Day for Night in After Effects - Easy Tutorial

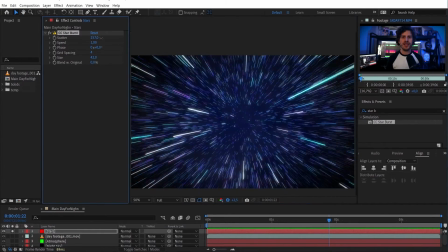[8:17]
And now you also see why we created a red layer,
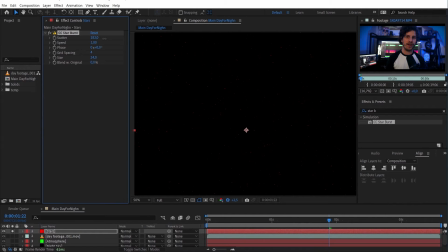[8:20]
because I wanted to show you that the star color is the same as your layer color and you have no setting to change that within the effect. And this is why I'm adding a fill effect again to play with the color. And to match my dark snowy scene, I'm going for a blue color.
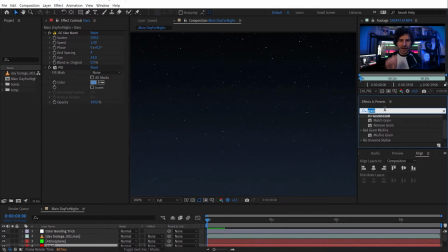[8:36]
And to finish this off, let's also bring them a little bit out of focus because, you know, they're kind of far away. And the camera lens blur does just that in a super realistic way.
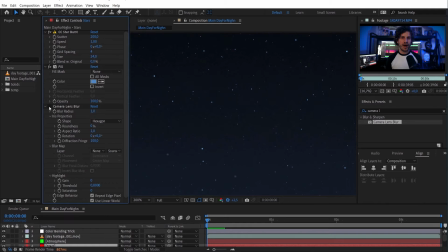[8:48]
Hey, and remember how we created the atmosphere gradient? Now we can bring the star asset between the night sky and the atmosphere.
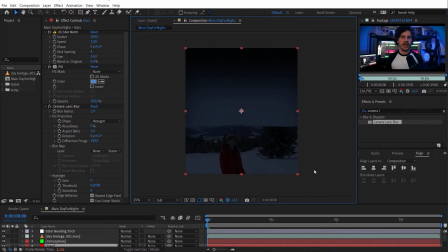[8:57]
Because if you take a look at the night sky,
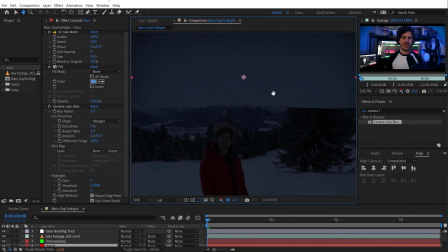[8:59]
you will only see the stars at the really dark parts of the sky and unfortunately not around the horizon.
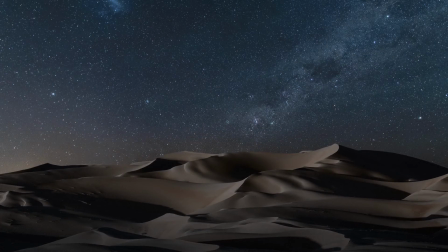[9:06]
Well, unless you live in a desert, the Antarctic, or somewhere else far away from any light source. Oh, and it needs to be long after sunset.
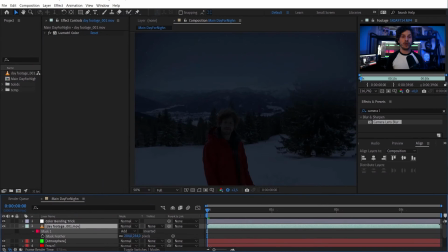[9:17]
Okay, let's finish off the first night sky with a cool trick, because we can go onto our atmosphere layer now, and with the feather amount, we can adjust the thickness of our atmosphere or haze or fog.
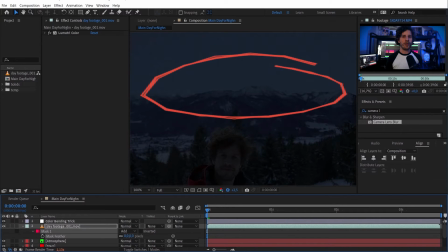[9:31]
And with the different layers, you can now also get cool looks for your gradient.
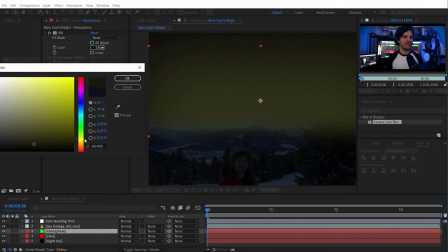[9:37]
You want to have a fairy tale sunset? Well, here you go. Now, up to the second method of creating a realistic night sky. And it will not get any more realistic than that. And this is a trick that I normally would not share because it's something really special within my workflow. But I thought, as all of you have subscribed by now, I want to give something back to all of you. Oh, some of you haven't subscribed yet? No. No worries. I give you a few seconds to do so. And... ta-da! Here's the secret for a realistic night sky. Take a picture of the night sky.
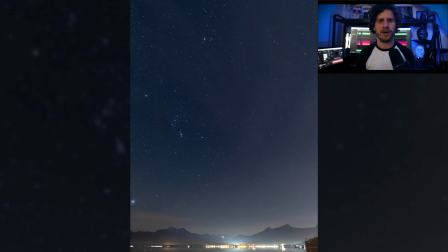[10:22]
And two things that can be tricky about that. So first, you have to go outside. And second, it also has to be night. But besides that, it's pretty easy. As it is dark, you have to get a long exposure shot.
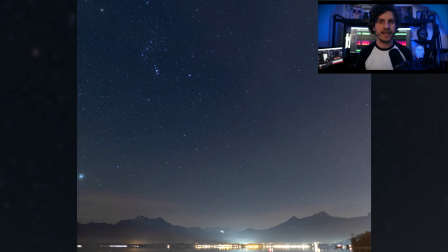[10:36]
So this shot here I took this New Year's Eve at the Lake Chiemsee, and I exposed this one for 8 seconds.
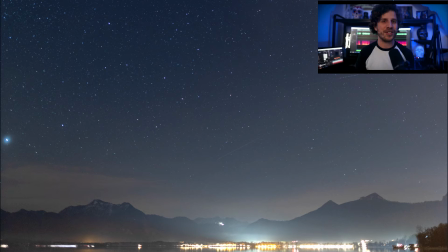[10:44]
ISO is set to 400, and for all you photo nerds out there, it's a 24mm lens with an f-stop of 1.4.
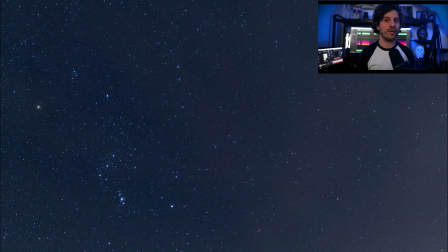[10:52]
And hey, I also set this to 1.4 because why not?
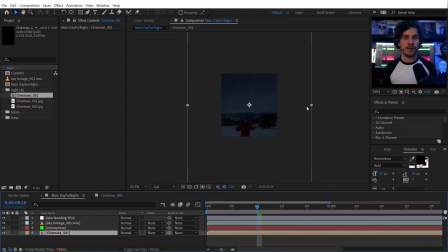[10:57]
The workflow is now the same. You can use the real horizon line to blend it in or stick with the atmosphere layer that we have just created.
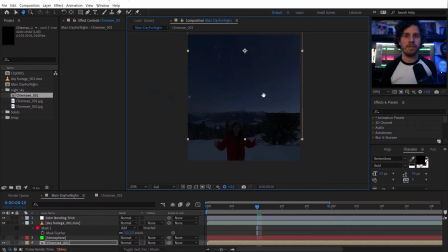[11:05]
Nothing easier than that. So now let's spice up this shot with some night assets.
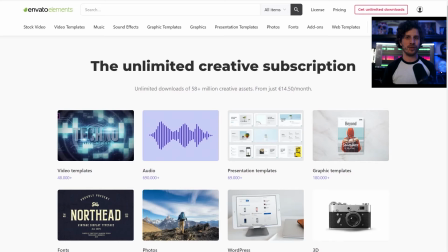[11:10]
And therefore, let's go to Envato Elements. Hey, by now, you may already know that I'm a huge fan of them because they have assets for everything I'm working on.
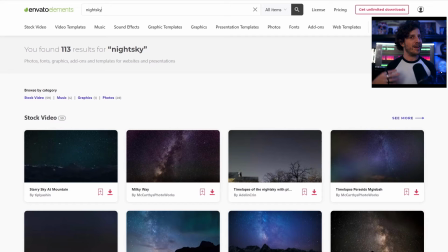[11:19]
Be it templates, stock footage, images of night skies,
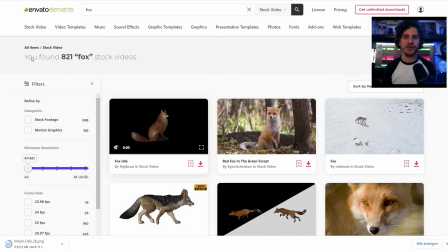[11:27]
pre-keyed assets, like the fox and the flying bat I was using in my example video, even sound effects like the owl.
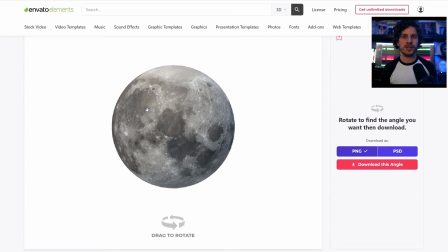[11:36]
And you guessed it, also the moon and even the planet Mars is out of their collection from their 3D assets.
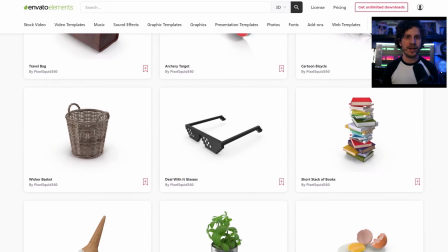[11:42]
So you can find everything you want here and download every perspective you want.
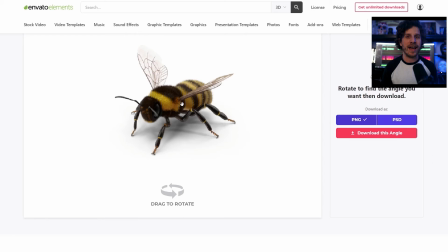[11:46]
So you will never ever have to search for a fitting asset again.
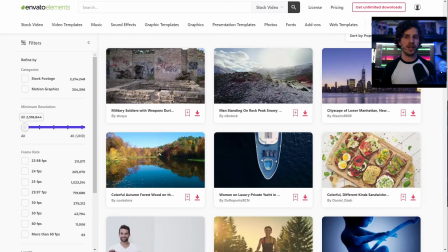[11:51]
And I have created a link for you in the video description that will give you 70% discount on your first month.
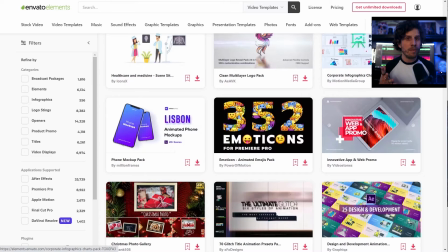[11:59]
So you can try it out for 1 month for just a few bucks and you can download as much as you want.
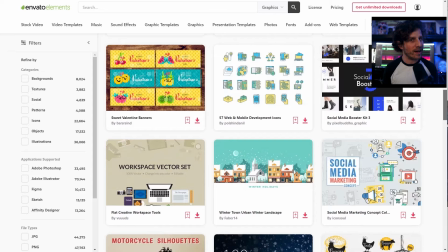[12:05]
And the licenses are yours for a lifetime, even after you cancel your subscription.
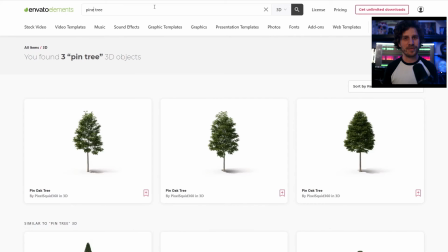[12:11]
And with that in mind, let us fix our roto tree issue. Because if you have something tricky to roto, I use a simple trick.
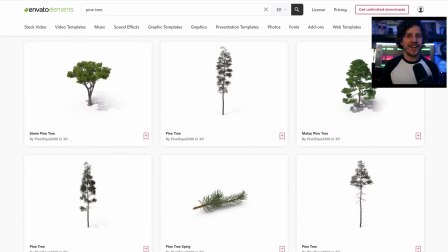[12:20]
I use an element and place it on top. Now I have a perfect mat and also saved some time.
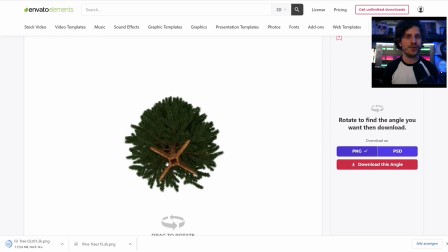[12:25]
So let's search for a fitting tree here and place it on top.
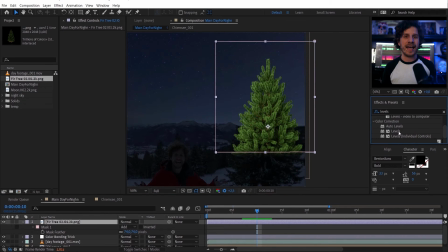[12:29]
And this is absolutely great, as it also is a nice transition from the real shot to the added sky. And I have to confess something here. I used that trick in an older tutorial already without telling you.
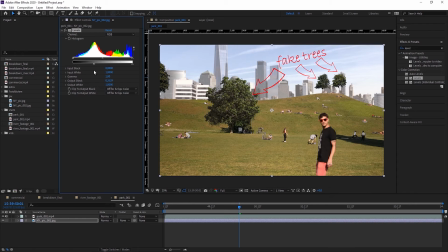[12:44]
So every one of you thought I'm a master of roto, but I'm just a master of cheap tricks.
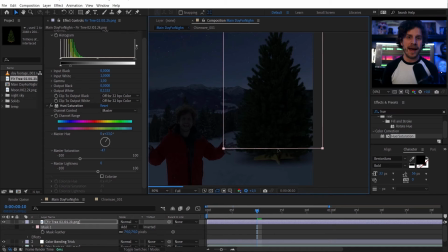[12:50]
Okay, let's also bring out the bat and the moon. So let's start with the moon.
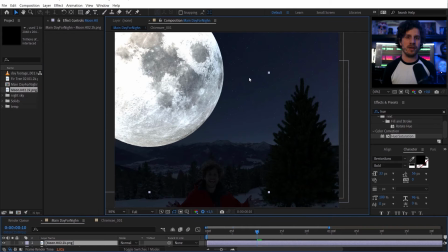[12:56]
Again, it is an artistic choice how big you want to have it. But honestly, in such a shot, the moon would be super small.
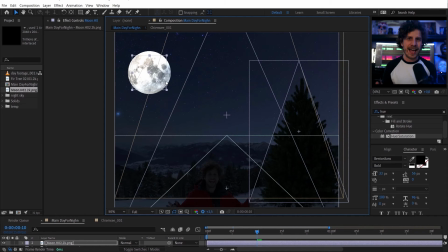[13:04]
Like super, super small. And as I told you, it's super bright as it gets lit directly from the sun. So to make this realistic, the moon itself would be overexposed. But for the sake of this, let's not blow it out completely so that we at least see something of it.
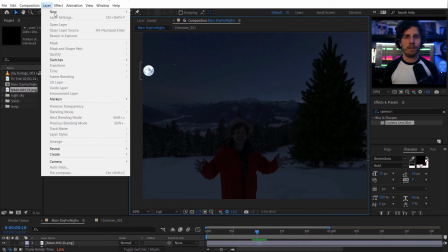[13:22]
And let us also apply a glow effect.
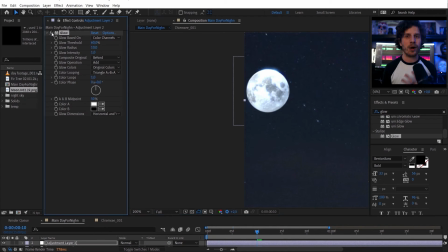[13:25]
One small glow on top of the moon so it gets some nice glowy outline, and a second version of it with a really,
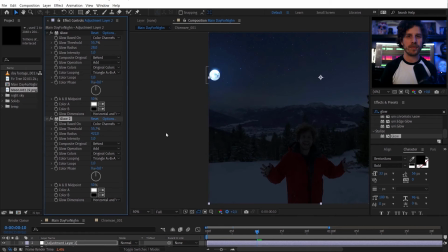[13:33]
really, really big radius. So it works as an interactive light for the whole scene.
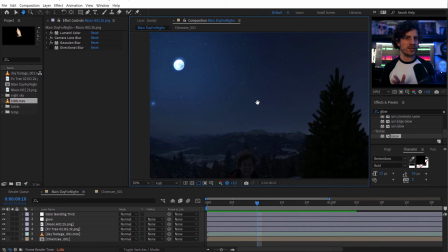[13:42]
Almost there. But we are still missing the most important thing here. The bat.
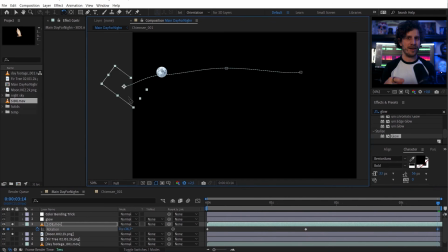[13:49]
Bring it in. Color correction done. And now to the real important thing.
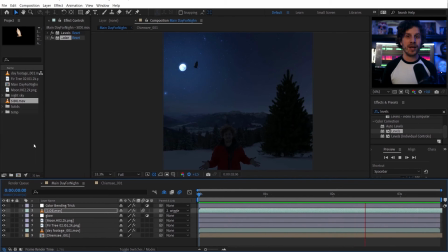[13:54]
All the lights that would turn on during nighttime. So let's create a new solid in a color that our light should be, like yellowish orange. And now all there is to do is simply hard work.
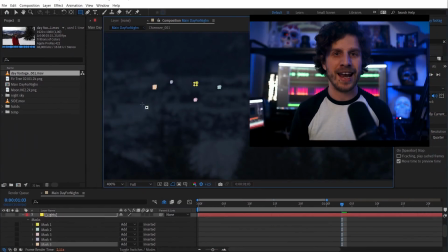[14:10]
So zoom into your image and create lights, windows, street lamps, you name it.
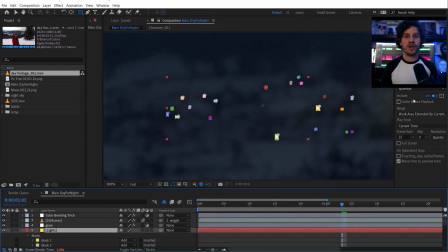[14:15]
You can also do different solids with different colors to get more variation.
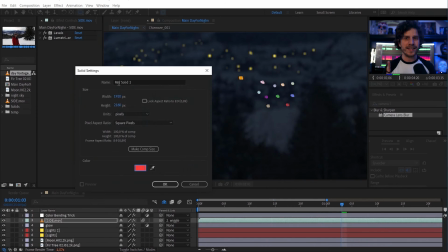[14:20]
And once you think you are done, do twice the amount of lights on top of the already existing ones.
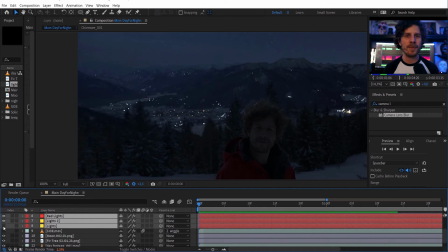[14:27]
Believe me, the more time you put into this, the better.
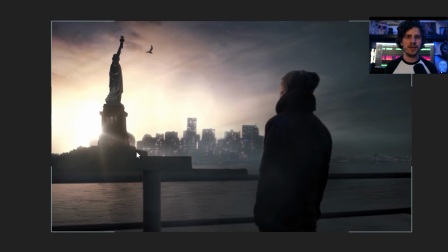[14:31]
So I think I've shown this to you before, but this is a beer commercial I did already several years ago.
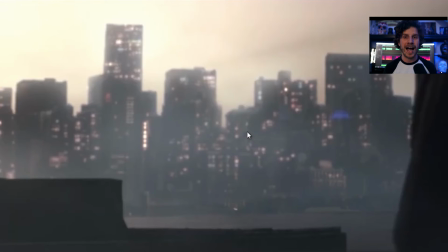[14:37]
And the background image is simply a high-res Google Earth image at daytime.
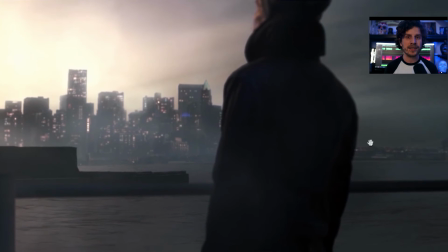[14:42]
So all the lights you see are masks, some of them animated to act like cars,
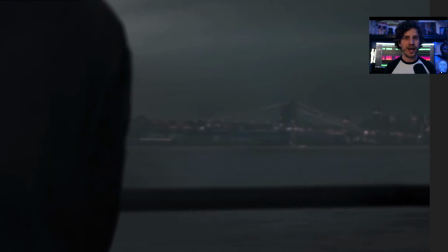[14:47]
for example here on Brooklyn Bridge, as well as all the small lights on the bridge itself.
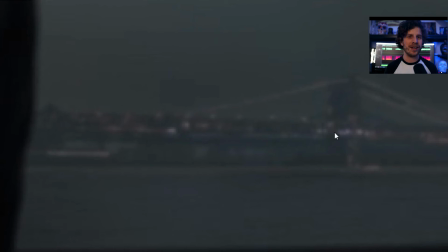[14:53]
So it's all about the details.
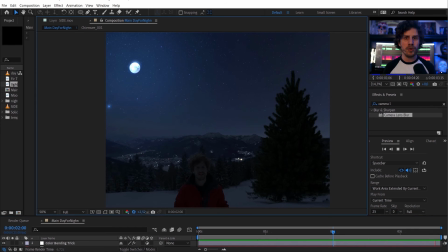[14:56]
And as we have created the glow layer for the moon already, this will also pick up all the lights we have created.
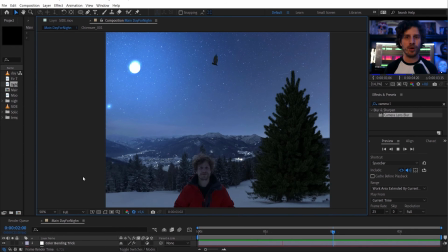[15:02]
And again, feel free to use a camera lens blur to bring them slightly out of focus. And when you are finished, there's still one thing I promised I would show you at the end.
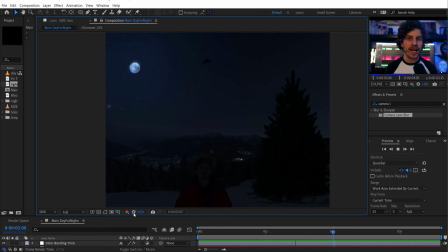[15:13]
The fake camera movement. So let's create a new composition, our final composition,
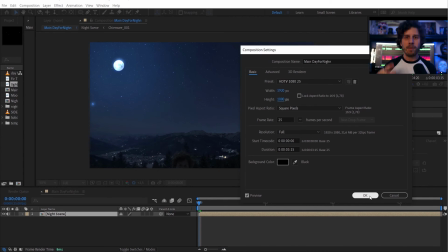[15:19]
1920 by 1080, or in other words, full HD, and place our bigger comp within that to give it a handheld feeling.
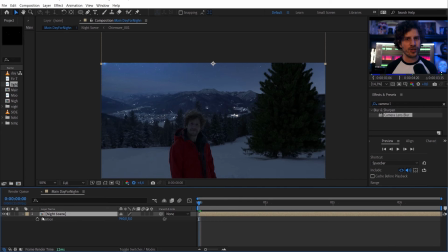[15:27]
I'm going to set a wiggle expression to the position and rotation. Another trick here is to separate the dimensions before doing that. So in that way, it wiggles in different ways up and down than it wiggles left and right. And I'm not going to go too much in detail for the wiggle effect here, as I have a dedicated all you need to know about the wiggle in 5 minutes video.
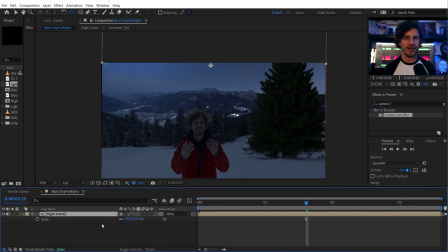[15:52]
And the link is in the description. Okay, but we need to scale our comp a little bit up, as because of the wiggle, we see the border of the frame.
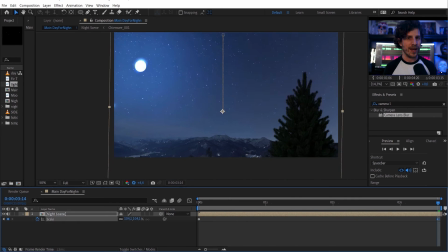[16:01]
And then all there is to do is to keyframe the position. And voila, 95% done.
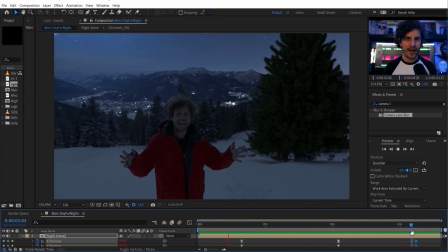[16:09]
And to reach 98%, I'm going to add an adjustment layer with an optics compensation.
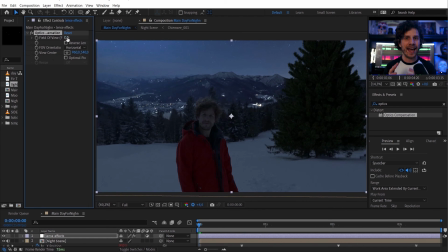[16:14]
Bring it up a bit so I get a bit of a wide angle lens distortion at the edges of the frame,
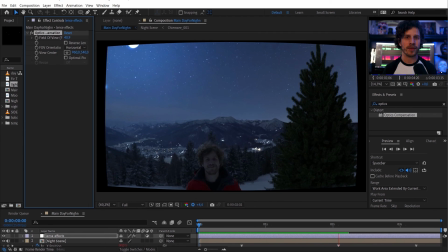[16:21]
even while we do the fake camera movement. And if you lose information at the edge of your frame,
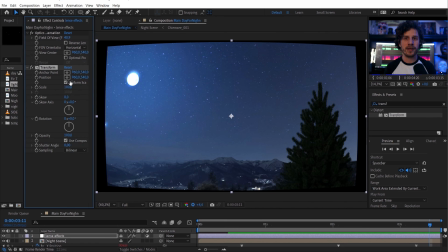[16:27]
simply add a transform effect behind it and scale it up a bit, and finish this up with a vignette effect.